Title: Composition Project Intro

You don't have to have an entire short film out of this. It could be just a little snippet. It could be one person going through their daily activities, or it could be two people going through something. It could be whatever you really want it to be. It's very open-ended. I do want to go through more specifically and look at some of these.
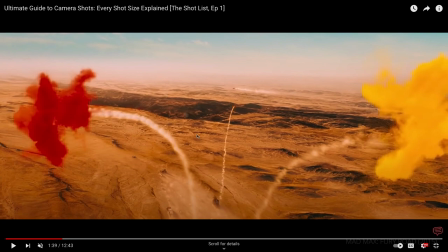2929s
A lot of times establishing shots are outside. So if we were doing one for this class, for instance, we'd start outside in the parking lot.
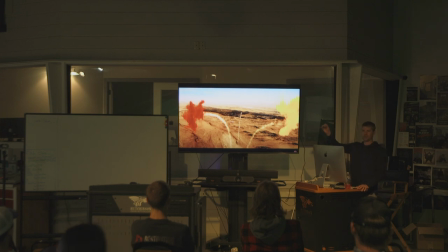2936s
If it were me, you could do it however you want. Drones have changed this astronomically. When I was in your seat, they didn't exist out in a consumer capacity, and I don't even know that very many custom ones were even designed at that time. So you could even have an aerial now of the building, and it'd be so easy to do.
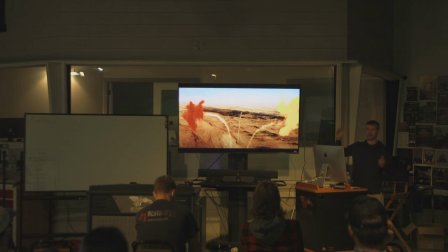2958s
Then our next shot would come in as a master showing me at the front, the whole class. You'd want to see everyone involved. And then we'd start going in tighter to individuals as the story developed further.
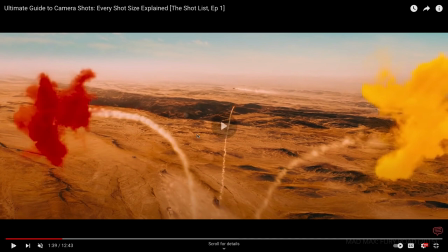2970s
So master shots, a lot of great ones.
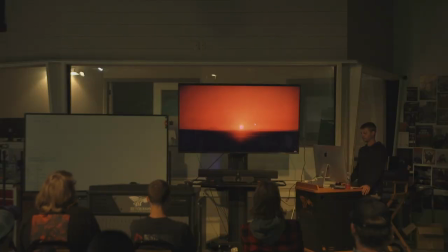2973s
Again, pretty large depth of field, which means what if it's a large depth of field? What's the focus like?
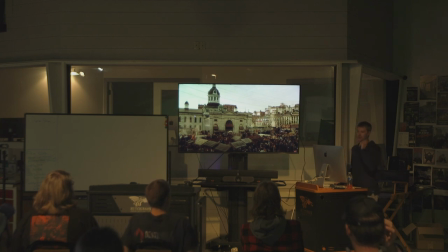2985s
It's all sharp. Yeah, you can see all of it. Nothing's blurry, nothing's soft. You guys are being shy. I know you know what this is. Everything from here, if you can see my mouse,
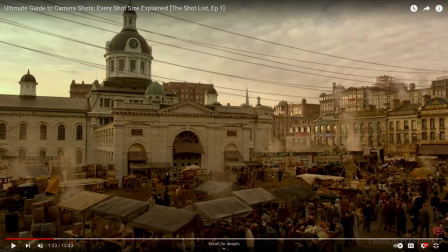2996s
I can't tell who individuals are because we're so wide, but I can read that says times. I can see that this is a clock that says roughly almost 9 o'clock. If this was a shallow depth of field, there'd just be a short little focus, right?
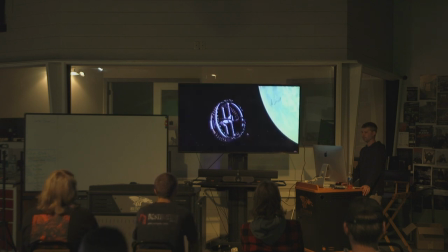3013s
So a large depth of field is pretty important for your establishing shot. I'm gonna get through.
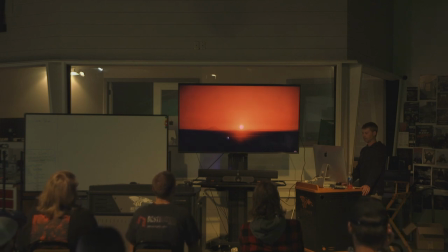3024s
And in this one, let's play through. In feature films,
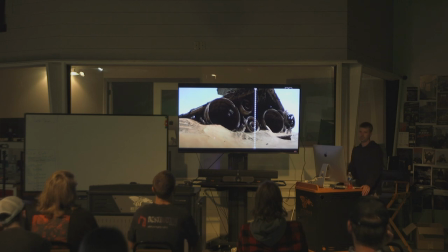3032s
it's not uncommon to have multiple establishing shots like they do in Blade Runner that they show here in a second. I don't encourage that in short films at all, because you really got to jump into that story fast, or you're going to lose your audience, or more importantly, your submission judges for festivals.
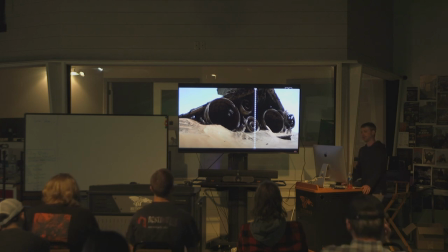3049s
You got to get to that story quick. So that's why we tend to leave out title sequences, and we don't want a lot of establishing.
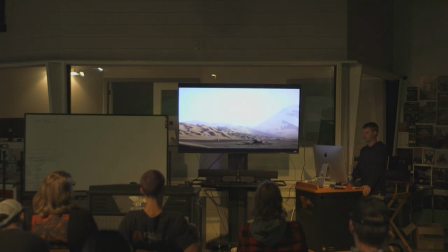3055s
We just want to get into that story. But if you have a 2.5 hour epic, you got a little more time to establish shots like they're doing here in Star Wars.
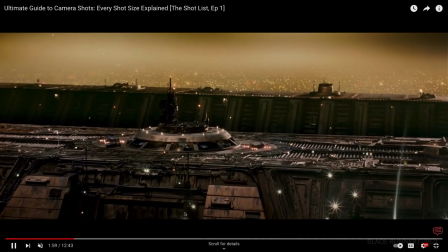3066s
And then some Blade Runner examples. A really long movie, beautiful movie, but very long.
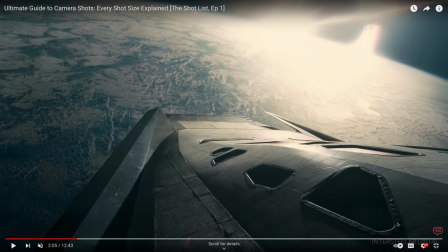3075s
And so we can literally see the bolts of this ship all the way down to the sharpness in whatever this planet is here. That's Interstellar, okay.
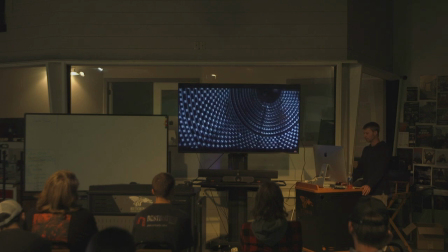3088s
I haven't seen that one. So typically a large depth of field in a very wide shot so that we can see who's all included, what your atmosphere is.
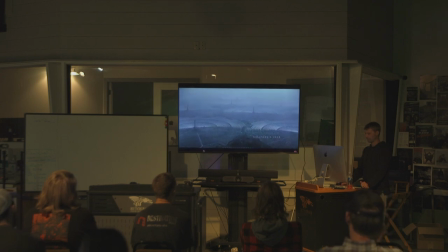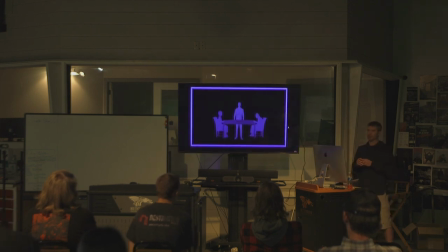3110s
Then our master is so important because this is how your audience knows who everyone is in the scene. They gotta know who's involved. They need to know which characters are there. And also their environment. Are they playing a poker game? Are they at a bar? Are they in church?
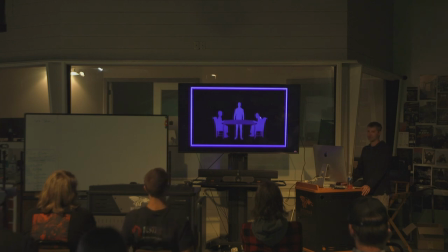3125s
This is really important to establish the location inside, or if they're outside, where they're at outside, and who is involved. And in this case, potentially even a power struggle or sequence here because one person's standing, others are sitting. A lot can be taken from an established or from a master shot.
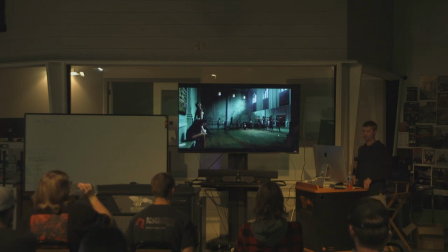3148s
Is our depth of field shallow? It's a large depth of field.
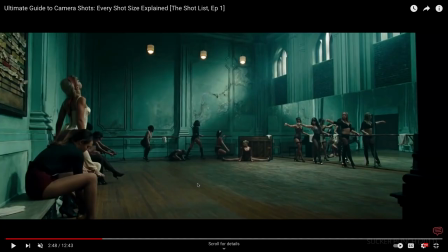3155s
I can see her face. If I knew who these characters were, I could probably already identify them. And maybe these people back here, all the way up to the windows. I can see up in that window frame, I can see the edges. So yeah, it's a large depth of field.
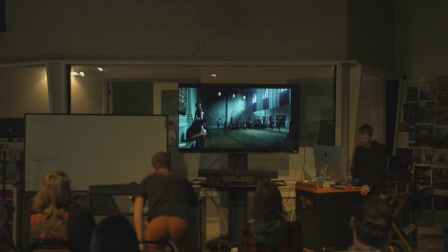3171s
Everything's in focus for the most part. If you even look at whatever's on this bulletin board, couldn't read it, but I could tell you that there's stuff up there. If this was a shallow depth of field, that'd be blurry, so you wouldn't be able to see that so well.
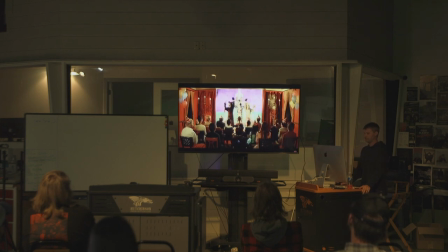And it's okay, like this shot has a pan to it.
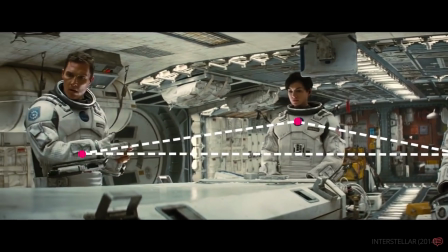3193s
We haven't got into movements yet, but if you'd like to check out a tripod and try some movements, there's nothing wrong with that.
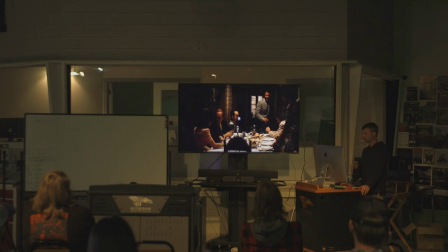3200s
We'll talk about what those movements mean more in the next assignment though. So, iconic scene from The Godfather.
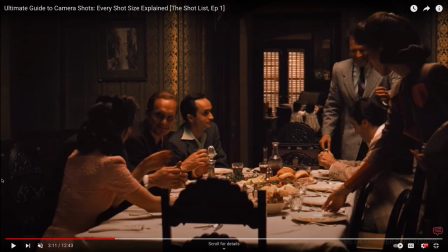3210s
We can see all these different characters, many of them very famous actors now. All the way to the back, the blinds are even sharp. But I can even see like the detail in her dress. So a large depth of field still with our master.
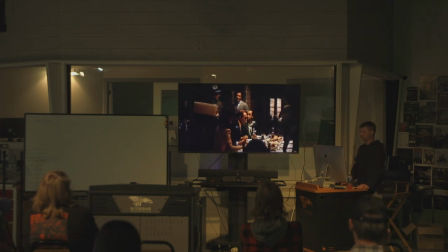3229s
I'm gonna skip ahead. So it's important what's in your scene and what's not in your scene. So in this case, everyone's, as they talked about, they're all together. But we do see that he doesn't have anyone over his shoulder. Where right here,
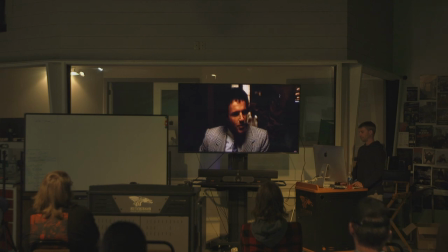3247s
I believe it's his brother, has someone directly over his shoulder and people around him, kind of showing that the energy metaphorically here visually is toward, he's got the weight of the room, where he doesn't. Oh, darn it.
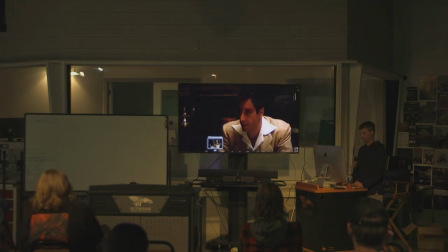3268s
And then of course, by the end, it just essentially gets to a point where he's completely isolated. And see how they cut back to that master? to show that. They show that as a scene is developed.
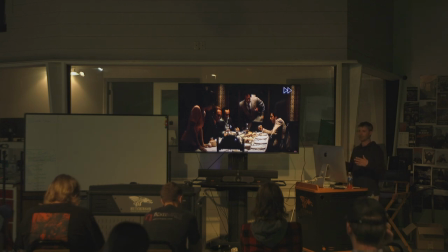3283s
So cutting back to the master or cutting into an extreme close-up or anything like that is acceptable. You don't have to just go establishing shot to close-up in that sequential order.
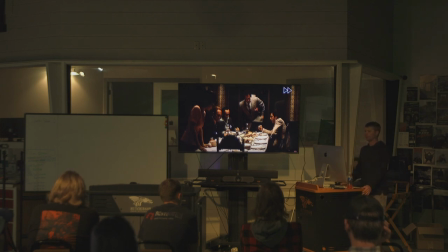3296s
How you mix that up for your audience is up to you. But starting wide and ending close is my way of helping you guys. It's kind of your cheat sheet so you don't overthink it. I want you to let everyone know where you're at, and I want you to work into the emotion.
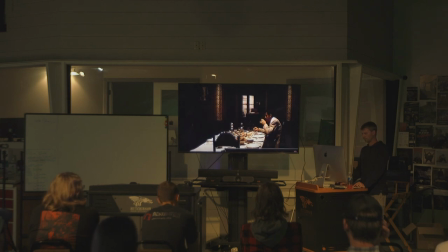3312s
And then by the end here, he's on his own. And I don't mind bookending. It's actually, I really prefer bookending myself, where I will usually start with a establishing shot, and I like to end with a master to kind of show what just took place.
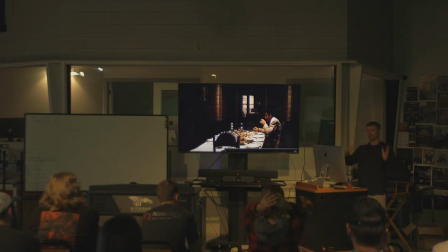3328s
So if there was like a fight and then one person's dead, then you go wide and you show like the repercussion of where everything ended. You can bookend with masters really nicely, which is what they did here. Not something that you have to do, but
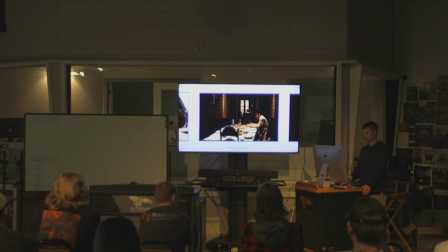3342s
it's one of my things that helps me kind of figure out where I'm going with the story.
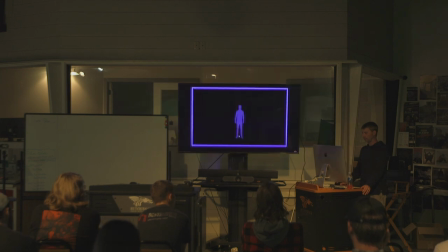3351s
So our wide shots.
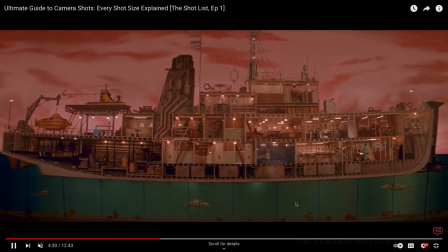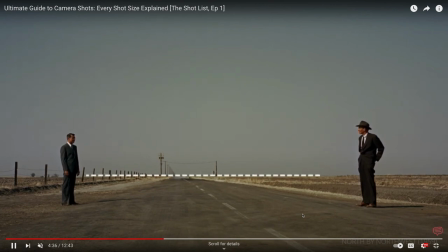3360s
A lot of negative space in the wide shots. Whole lot of area.
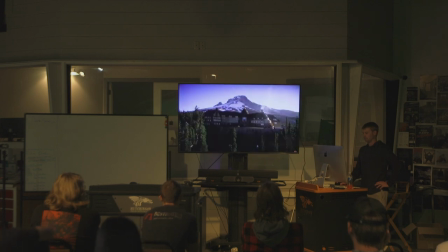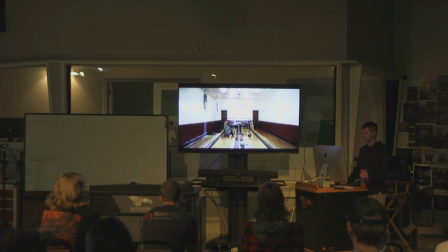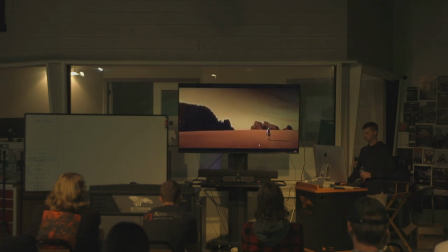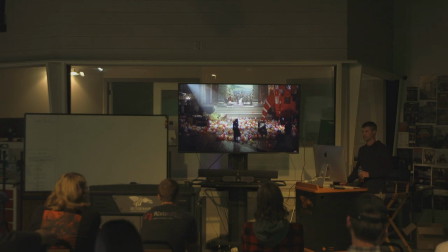3388s
You can tell the wide shot requires quite a bit of location scouting to make sure that you have the space for that.
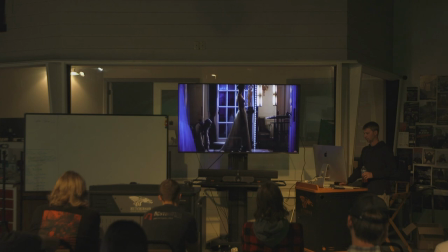3402s
Skip ahead.